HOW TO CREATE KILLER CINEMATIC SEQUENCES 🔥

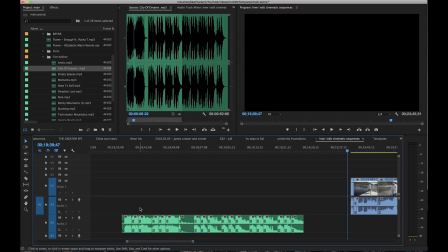(5:16)
It's not necessarily I know I have to change it there, it's just a good suggestion and a good starting point.
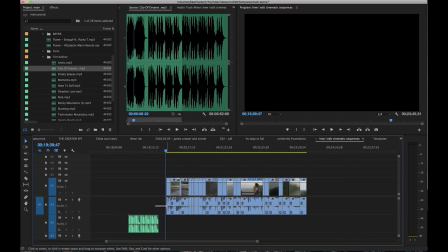(5:20)
So moving on, I'm going to delete all the audio from these clips. I know audio does play a massive role in the creation of videos, but just for this one I am not going to focus on audio for now,
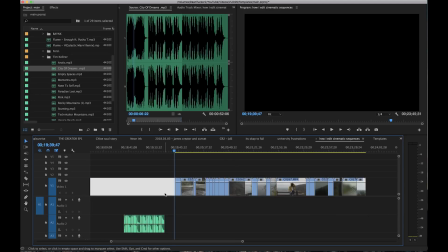(5:30)
and I'm going to delete that and just focus purely on the visuals. So now that we have that, just the visual clips, we can move on to placing them into this
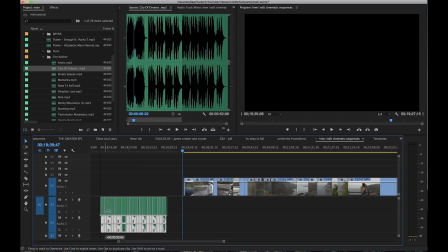(5:39)
section that we have going here with the music and the different little compartments that we can slot them into.
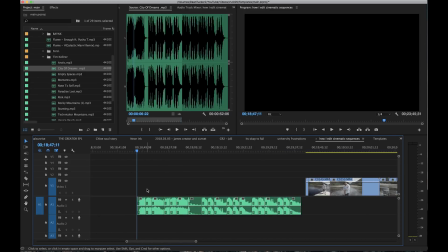(5:45)
So the mood of the song also plays quite a big part in how you edit your videos. As we can hear by the start, it's quite cinematic, it's got a good build up to it, and I think this will be good for more landscape, moody kind of shots, and then on the drop it goes into more action,
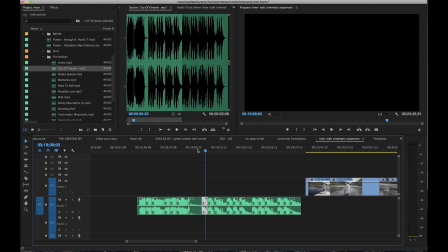(6:02)
and this is probably where I would include shots of Matthew. It's more personal and a little bit faster paced.
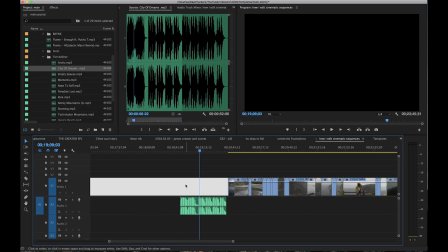(6:08)
So in saying that, I'm going to look for some moody landscape shots for the beginning and just slot those in there.
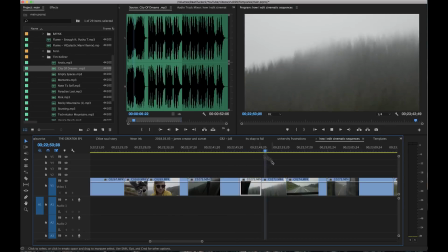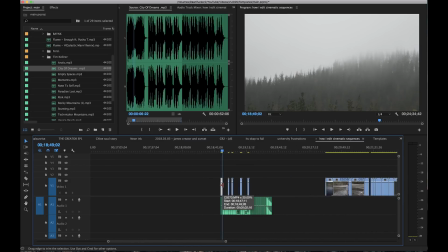(6:20)
Just one thing that I forgot to mention as well is that almost all of these clips are filmed at a high frame rate.
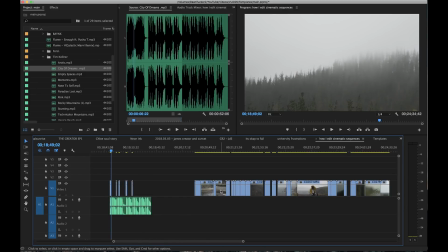(6:25)
That means that I can slow them down to slow motion, and that just makes things a lot more cinematic, and it fits in with my style as well.
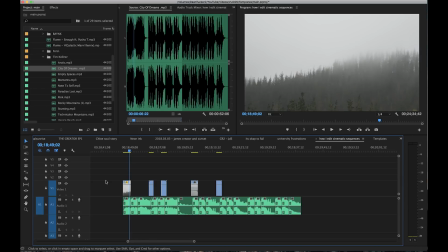(6:32)
Obviously you don't specifically need slow motion to make cinematic films. Most movies don't really use slow motion. Casey Neistat, for example, doesn't really use slow motion, but it just suits my style and suits the kind of videos that I want to make.
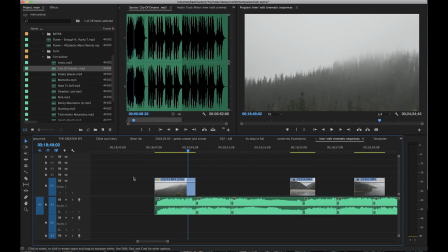(6:45)
So by shooting in high frame rate, I can slow the clips down. This was shot at 120 frames per second, therefore I can slow it down to 20%, which is pretty slow and makes for some really cool, smooth super cinematic footage.
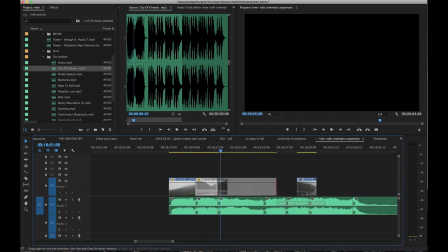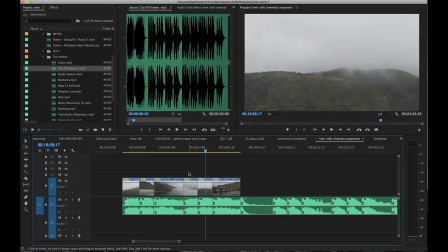(7:08)
It's one thing that I also really like to do is save the key moments, the best shots for the drop, just because that's what people are expecting. They don't really want to see the best shots that you have in the build-up, and then when it comes to the drop, the key moment of the song, you don't really have your best shots and you don't have your best work to show.
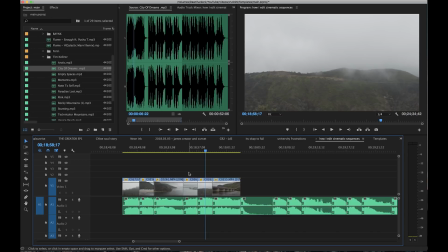(7:27)
So try not to use all your best shots in the intro. That's just a top tip of the day.
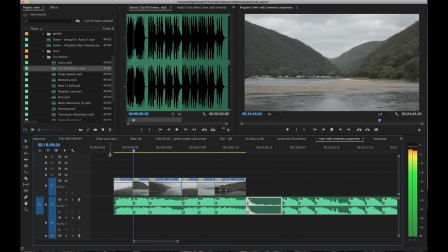(7:31)
So this is what we have for the intro at the moment. As you can see, most of the shots are in slow-mo.
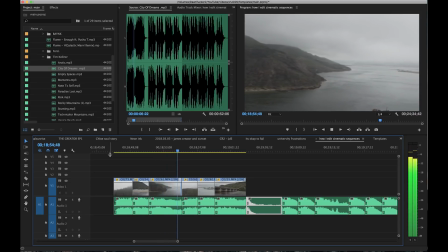(7:36)
This just makes it a lot more stable and a lot more cinematic in my opinion. We can add some more effects to this later on.
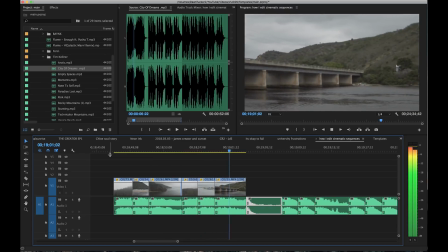(7:42)
And then also what I've decided to do is just cut the visuals as the audio drops right there,
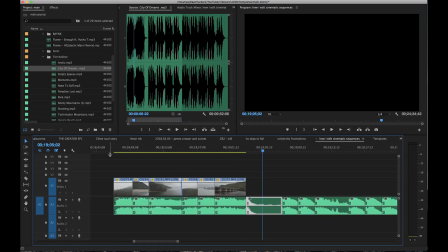(7:48)
so that the audience is left wondering what's going to come next, and they are anticipating that drop, and you can hit them with your best shot right on that drop. So we're going to get into that right now.
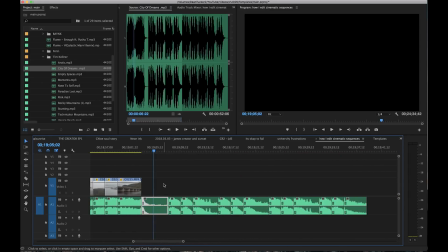(7:59)
I'm going to find my next clips for that shot on the drop and introduce Matthew into the whole cinematic sequence.
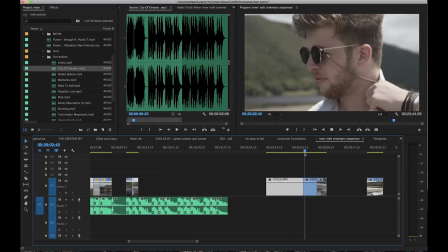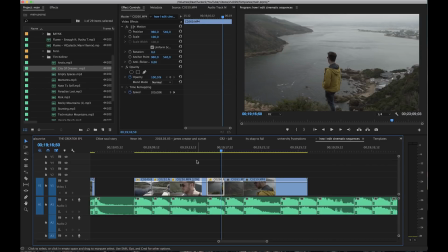(8:12)
Okay, so we are making some progress. I've kind of split up the different areas of where we were with the song as well.
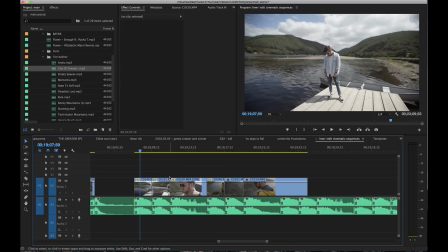(8:18)
So the first section of the drop, the first 4 bars, is at this lakeside little pier thingy by the canoes,
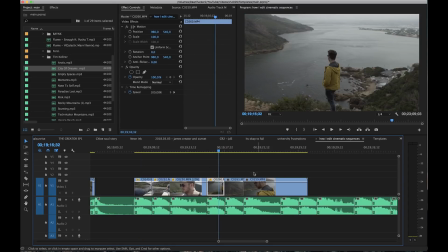(8:25)
and then we go over to the small mountainous area with the second 4 bars.
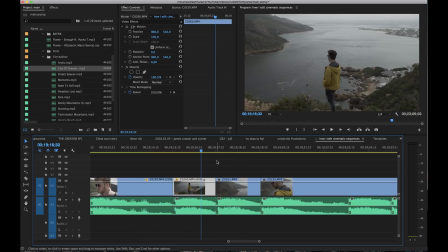(8:28)
And I just wanted to point out one thing that happened kind of by accident, but it's really cool to embrace these mistakes that you have in your films.
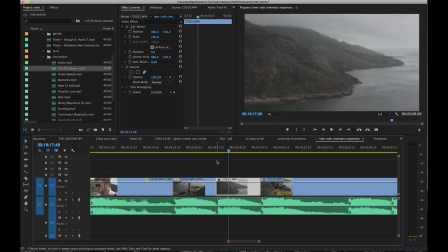(8:35)
Is this little like zoom out thing there on the drop is really cool,
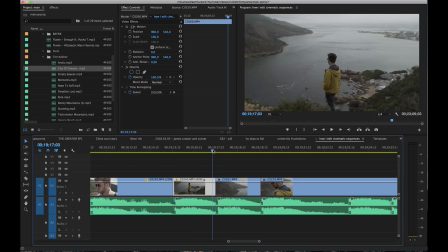(8:39)
just because it adds to that kick drum on the beat, and it has that little zoom thing that you can't really do in editing. I mean, you can, but just the natural zoom of the lens looks really cool. So I'm just going to play that back one more time.
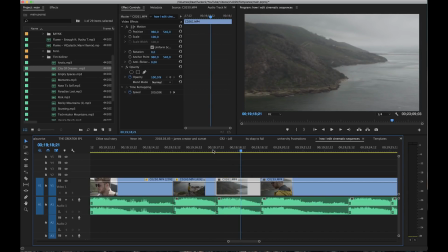(8:52)
So as you can see, it just adds to the nature of the sound and of the cinematic sequence that you're creating.
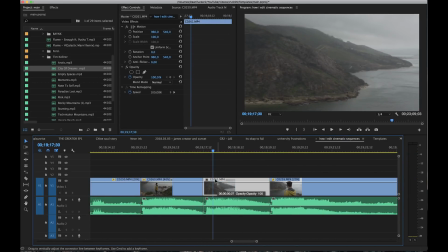(9:03)
What I am going to do with this clip though is, I like how fast it is in the beginning, but I'm going to slow it down as the song gradually loses power as well. We can see in the waveform as well. And also I just don't like how fast it progresses along on the actual like camera movements of this thing.